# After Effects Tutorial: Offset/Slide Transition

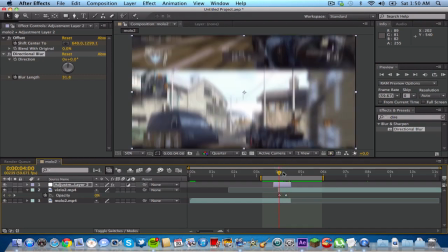4:05 You can stop here, but what I like to do to make it look more glitchy is I like to add on some curves, just like how you saw before. It got like a little like red when it started like moving or whatever. So I'm gonna show you guys how to do that. I'm gonna type in curves and drag it onto my adjustment layer.
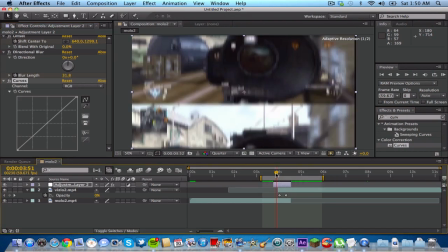4:26 We're gonna go to the beginning of it again.
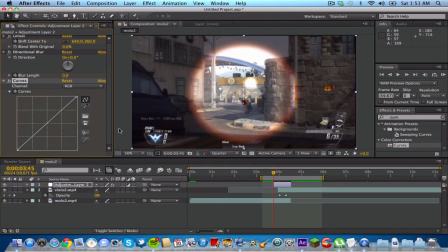4:30 And click a stopwatch on curves, and what we're going to do is go towards the middle of the adjustment layer again,
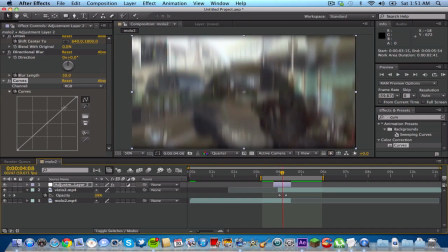4:40 and we're going to go in, we're going to bring the brightness up, and then maybe add a little bit more contrast to the scene, and then where it says RGB, click on it. I might change, I did the red last time, so I might just do the blue this time to make it like a little blue effect.
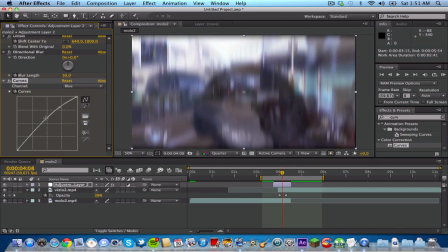4:55 So I'm going to just kind of edit it to make it look more blue or whatever. You can do something crazy, I don't care. And then once you're done adding your color correction,
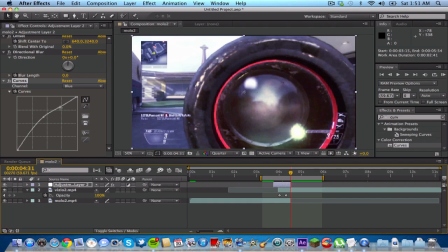5:05 go down to go to the end of the adjustment layer and go to where you made the points and just click and drag off the little box thing, and that will delete the little points you made. And actually, I think if you do this, never mind, I was joking.
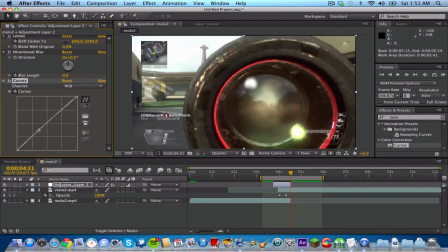5:25 So yeah, just drag those off, and it will delete those little things, so it makes it back to normal.
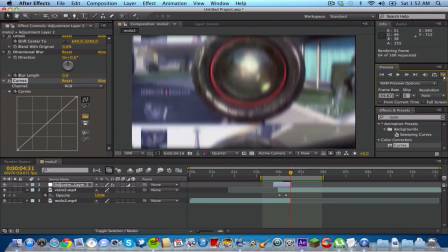5:31 So now I'm going to show you guys what it looks like now, and you guys can see right there, that looks pretty nice.
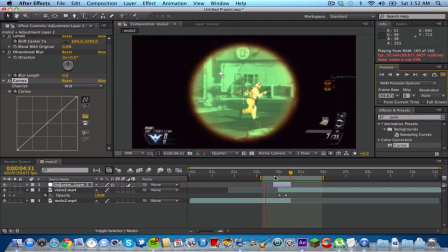5:39 It's a really nice transition. It kind of like, it looks like maybe like a TV glitching out or something like that.
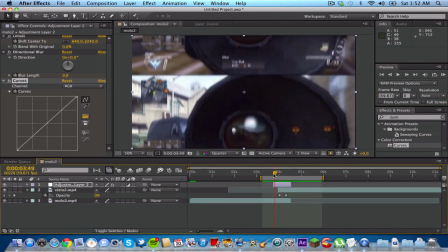5:44 You guys can see that it starts moving around.
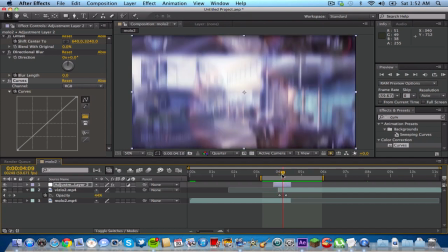5:46 There's a distortion, and there's a little blue to make it like look a little bit more glitchy, and then goes back down to normal, and then you have your next clip.
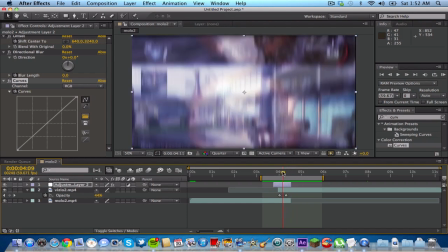5:55 So yeah, that looks pretty nice. And again, keep a lookout for more transitions and more effects that I'm going to have be putting up in the next week or so.
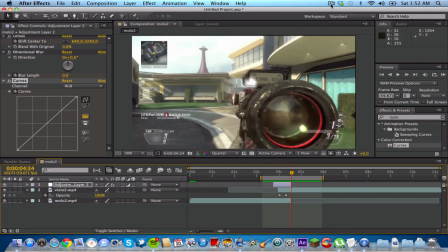6:03 So yeah, thank you guys for watching, and don't forget to rate, comment, and subscribe. Peace.